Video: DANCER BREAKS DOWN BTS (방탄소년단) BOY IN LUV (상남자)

Oh, it's iconic. Like, that's all what we know from Boy in Love. That's the first thing I think of anyway when I think of this dance.
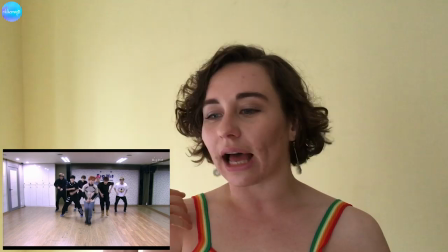(4:43)
And it's quite literally a two-step. As I've said before, like, the simple things are sometimes the best.
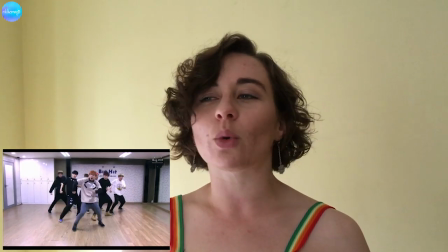(4:49)
And it's a two-step going diagonally forwards and backwards. But when you add the right groove, a two-step can be anything that you want. So I don't know, you know what kind of a dance this is from the beginning then. Like, yes, there's that intro is beautiful, but then when you come in and the jump in also,
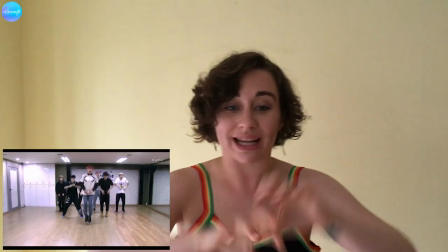(5:06)
by the way, bringing the knees in and then like splitting them so well and so high,
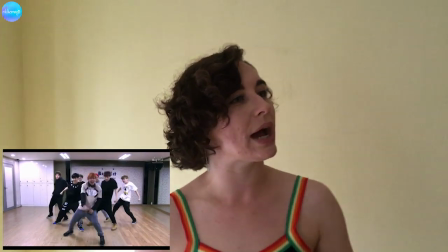(5:11)
and then that two-step and the groove and everything, it really, really suits how gravelly the voice is and how gravelly the music is. And I just think V is a perfect center point for that, because there's this wildness in that part of the music and he's very good at portraying that. Oh, love it.
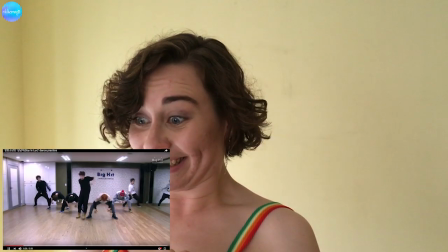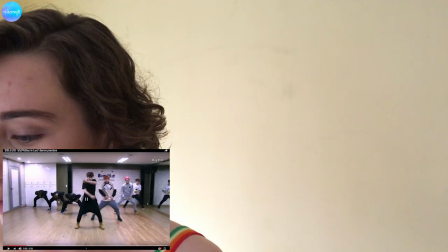(5:33)
Okay, no, let's go back. Let's just blah, blah, blah.
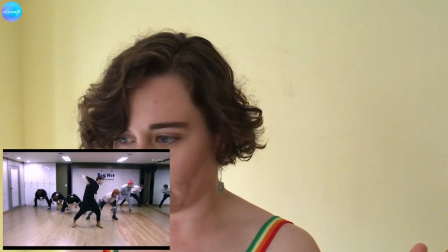Oh, it's so effective. Like, genuinely, I love the choice of like having the dancers at the furthest point away from him when he comes forward, so it's two of the furthest back. It gives this real, again, they did that in Dope as well, it gives this real sense of depth. And it just, when I watch this, it looks like it's a mirror. It fits his voice so well as well, the wah, and then it comes up, and then it looks like a mirror. It looks like he's just, you know, in those fun houses or like those horror houses where you just see like a million of yourself. That's what it feels like to me. That's what it looks like to me.
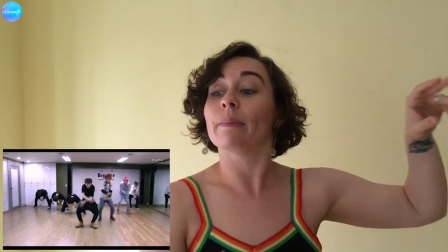(6:15)
He brings up like 3 more of himself, because, and I say that because they are all so synchronized.
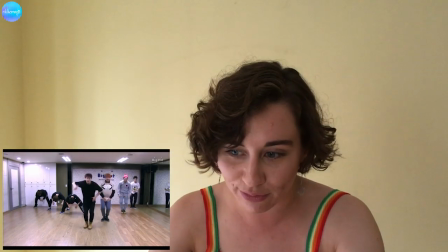(6:22)
Like, every hand is the same height, every foot is exactly the right angle as each other, and just, it's so good. It's so good. Let's go back again.
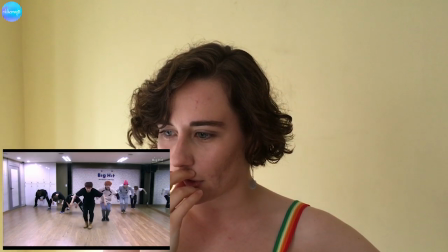(6:36)
Oh. Oh. Sorry, I shout a lot during these. I get very excited. So, do you know what it is as well? Is that a movement is chosen on the snare. So he goes, ba, ka, there's a snare. And a movement is chosen that is so easy to recognize, or like so simple and clear and extremely, extremely sharp. It grabs your attention straight away. So there's the contrast of it. So it's ba, that's a long note. And then the sharp snare at the end. So on, if I'm facing the laptop, on the right side, the first people who come up, it's just a head, but it's hands and a head.
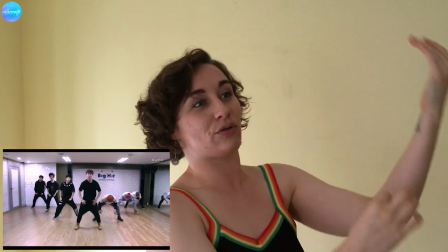(7:16)
So it's really like, woo, that came out of nowhere. And then on the other side, there's like, they're writing, and there's very clear shape, and it's very intriguing.
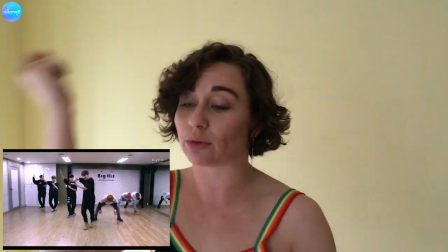(7:23)
The whole thing is really intriguing. Really clever choreography, because it grabs your attention every time. Love it, love it.
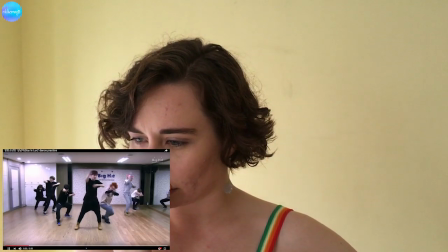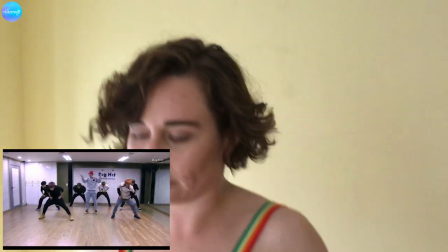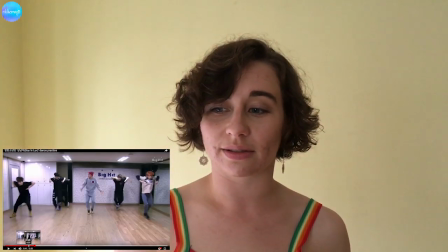(7:41)
There's too much, guys. My job is so difficult. Yeah, so do you know what? They use everything they've got. They use everything they've got, because they have the 3 dancers coming up, then they drop, 3 dancers coming up, and then they drop. Sorry, I just can't name every single one of them. It'll just take me ages, and I just call them dancers because they're all so good. 3 dancers coming up, and they drop 3, blah, blah, blah. Then they have the 2 middle ones. So you started with the 2 back, then 3, then 3, then the 2 middle ones coming up to point, and then come back into the next section. It just feels really, they're not wasting any beats, and they're not wasting any opportunity, but it's still spacious enough for you to notice what's happening in each section. It just it generates such excitement. I think you all feel that excitement when we watch BTS, so I think these are moments why.
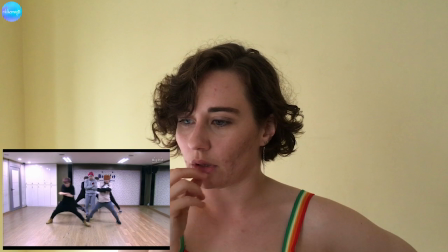(8:36)
See, so the middle 2 came up. Tap, tap, tap, tap, tap, tap, tap.